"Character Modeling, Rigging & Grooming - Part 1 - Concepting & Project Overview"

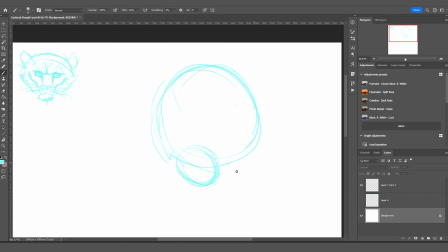346s
When it comes to female characters, it's always good to reduce the amount of lines or detail describing their forms. Unless you're going for an older character. The snout of a snow leopard travels straight down, but I decided to add a shelf-like plain break on the nose.
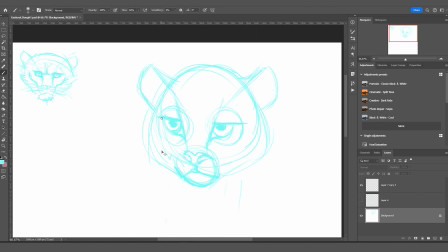363s
It stops the character from looking too avatarish.
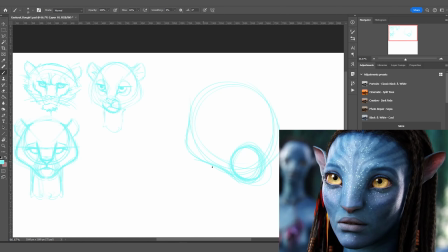366s
Not to say that's not a cool look, but for this character, I want to go with something that would fit more in the Zootopia world.
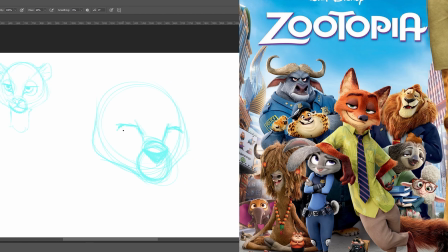375s
However, what I do not want is for the character to look too cartoony or to look like it's intended for a children's cartoon.
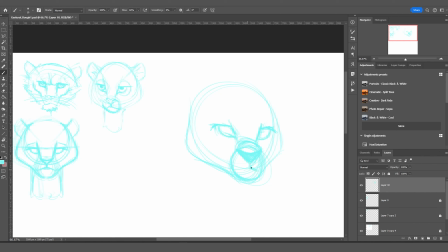382s
I want the character to look edgier. I want the eyes to be beady and more menacing, something that would fit well into the League of Legends world.
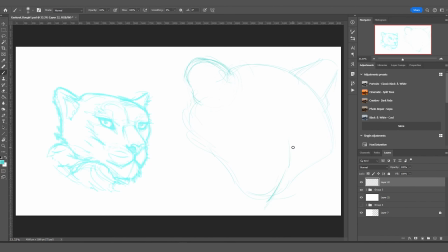397s
I took a short detour to try something a little bit more hyper-realistic. She was starting to look more like something that would work for the Guardians of the Galaxy universe.
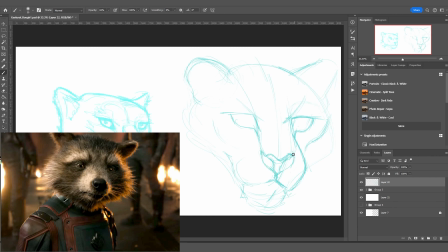408s
That would have been really cool because I would have been aiming for a more realistic groom in 3D.
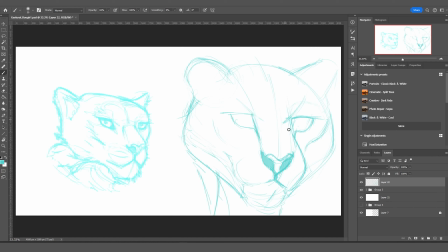415s
But as fun as that sounds, I don't want the groom to be so resource intensive that it becomes difficult to manage and takes forever to render. I could always come up with a workflow to manage the high resource groom in 3D and also delegate rendering to a render farm service.
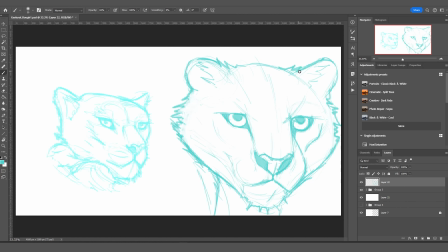433s
But I realize that this more hyper-realistic look is a big deviation from the original plan I had been mulling on for a few days.
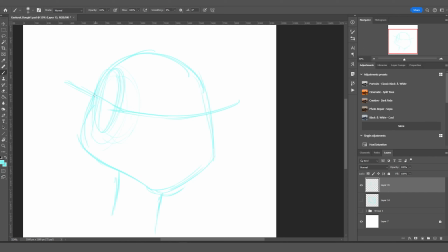443s
So I decided to reel myself in and stick with the original plan, the League of Legends-esque style I was heading in.
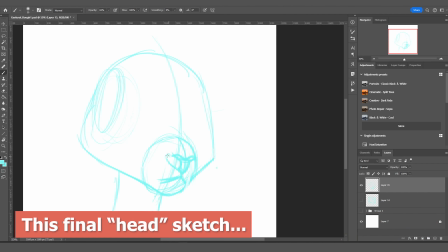453s
This final sketch is what I'm certain is the beginning of the final concept.
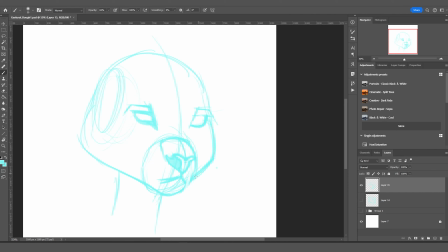458s
Keeping the eyes low and giving the character a bigger forehead makes the character look a lot more feminine. Combining that with even beadier eyes makes her look more menacing. Leaving the pupil and the iris out makes her look even more evil.
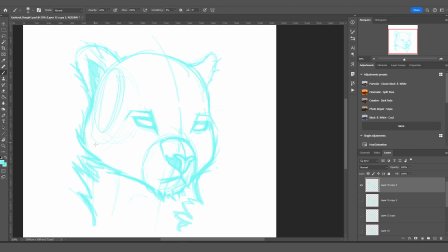475s
I'm definitely sure I will give myself some texture options of the eyes without the pupil and the iris to allow the character to transform into a more evil character if the animated shot demands it.
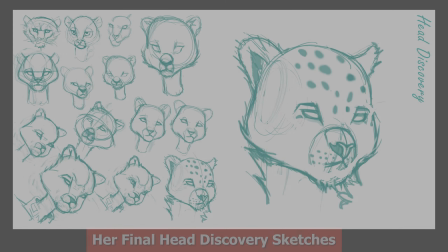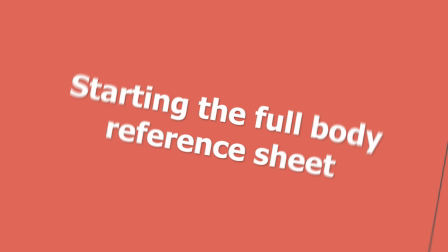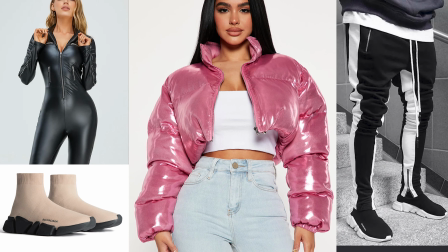497s
So here's the outfit I'm going to be clothing this character in.
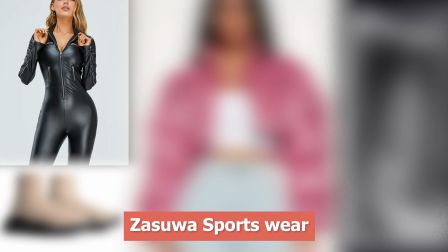501s
A latex jumpsuit from Zasua Sportswear, urban streetwear athletic pants from the clothing brand Screenshot,
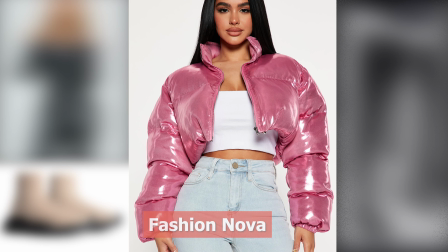509s
a cropped puffer jacket I found on fashionova.com, and these Balenciaga speed sneakers.
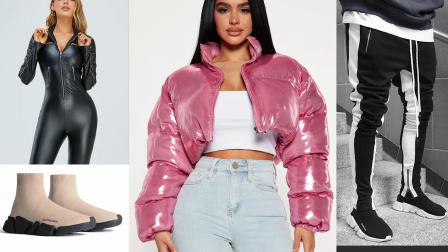517s
I will not be adhering to the exact designs from most of these references, but some things like the sneakers will be modeled as is.
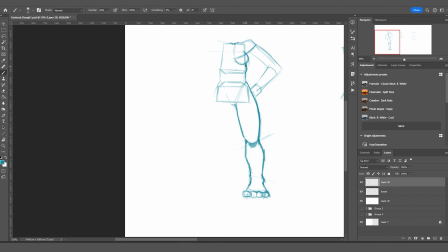526s
For this character, I want to practice a heftier body type,
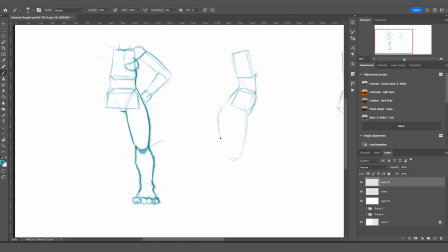531s
especially since the last female character I created was fairly slim. The inspiration for her body type comes from an old MMORPG called Wakfu.
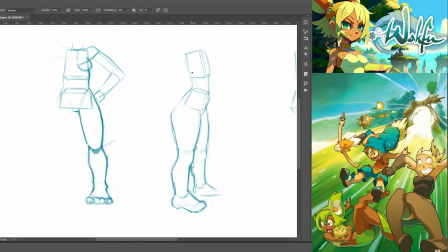544s
Wakfu characters are more ham-limbed, so their shins and ankles are fairly thick.
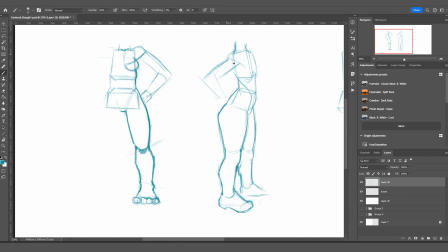551s
I want to try something like that, but with more muscular arms. This character is a dancer, and I want her build to reflect that.
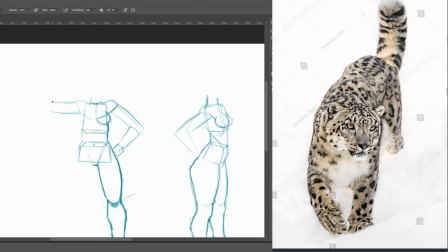560s
Also, snow leopards have a heftier look because of the thick layers of fur they're covered in.
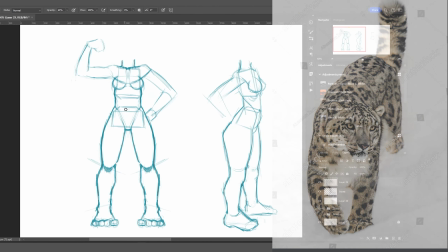566s
So I want the character to have a thickness to her. A majority of the character concepts I create are modeled by me.
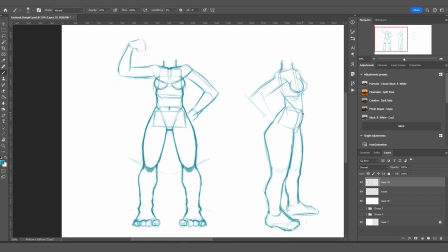575s
So I take a lot of liberties when it comes to the type of information I decide to emphasize in my concept sketches.
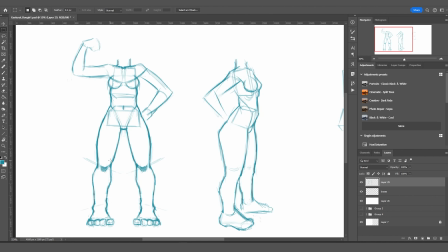582s
The main objective is to familiarize myself with the forms that I'm going to be sculpting before I jump into ZBrush.